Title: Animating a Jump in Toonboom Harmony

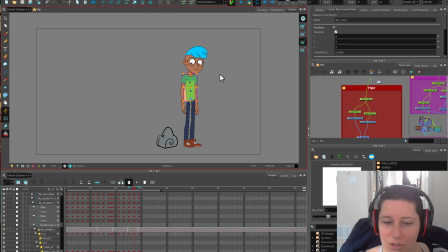1985s
I was in the effects department, but they just kind of put me next to the other supervisors, and I could just listen to him give critiques all day to the character animators, and I just eavesdrop on all their conversations,
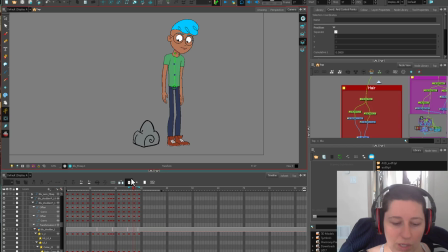1999s
and I learned absolutely so much just listening to them talk about thinking about what the character's doing and thinking about the weight of the character. Just there's so many things in animation to keep track of that you don't even realize until somebody points it out,
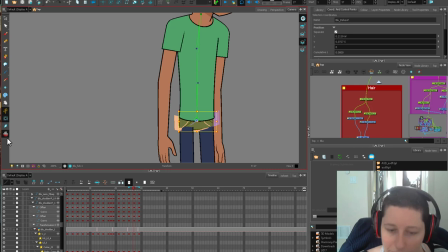2013s
or I guess sometimes you learn it intuitively, but I think you really learn a lot from seeing other people get their work critiqued. I think it's super valuable. All right, so I don't think that's too bad for an hour.
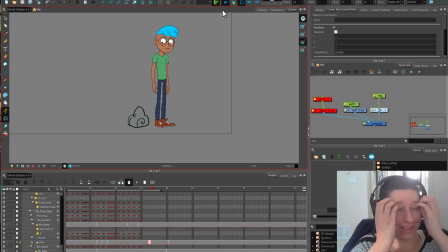2028s
All right, so we've just gone through and tidied up our little knees and stuff, made sure that our feet weren't swapping where they weren't supposed to. But I mean, for an hour, say 10 minutes, I think, is how long I've been working on this.
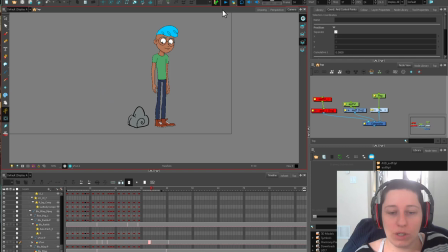2040s
Not too bad. Hopefully you've learned a few tricks along the way about shifting your keys around and thinking about which key is the best one for doing new poses. You don't have to do everything from scratch over and over again. If you're working cut out, the whole purpose is to be economical about it.
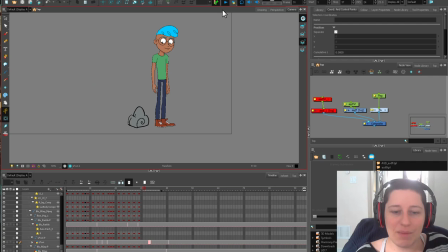2056s
Also, just thinking about contrast and timing so that you've got this stuff.
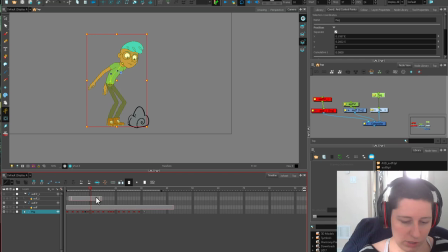2060s
I mean, you could even get more contrast in here where we really slow down this part. We could drag this out for who knows how long. Let's drag it out a ton just to see how ridiculous it looks.
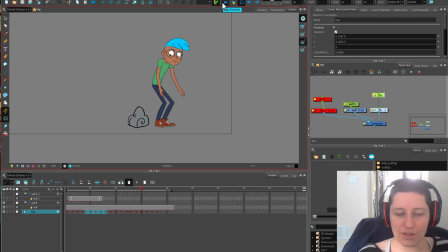2074s
It's Now he's gonna take a really long time between those two keys we had. And there's no slow out. You'd almost want to slow out there on the arms. But just it gives you an idea of putting in contrast between slow and quick, getting your quick stuff feeling quicker.
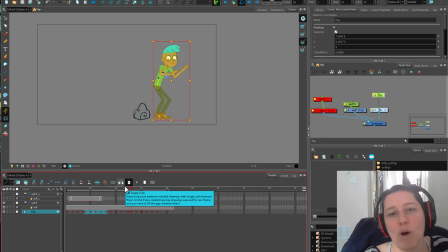2092s
And a jump, stuff like a jump and a little walk, I feel like that they often get overblown. So if a character is just doing a little jump over a rock, they're not going to need this huge jump to get over it, because you bring your feet up after you jump.
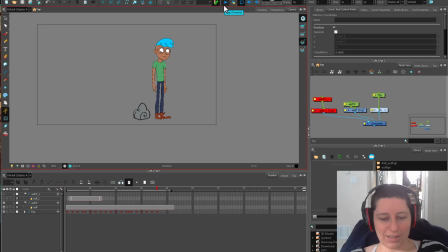2109s
So there is that, you don't need to get your feet above the rock. You need to get your weight above the rock, which is one good thing to keep in mind. So hopefully lots of things to fill in your brain. If there are any comments or questions or anything like that, please leave them down below. I think I covered everything I wanted to cover in my announcements, so that's it. Like, share, subscribe.
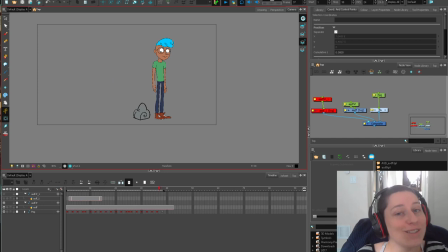2126s
All those things the internet people ask you to do. And I will see you in the next video, or on Monday night at 9 p.m. Eastern Standard Time, when I will be streaming. I'm going to put that in a banner or poster somewhere, or make a schedule. I don't know. Ampy's on my back. He's not like, Tracy, be more consistent, make a schedule.
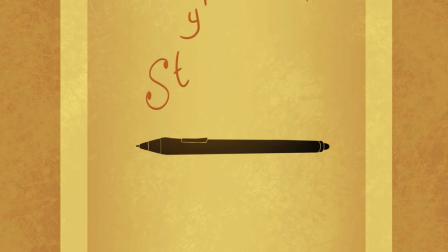2143s
And I'm like, oh, I'm so lazy. You don't want to. You get a manager. Okay. I'm going now. For realsies. Bye.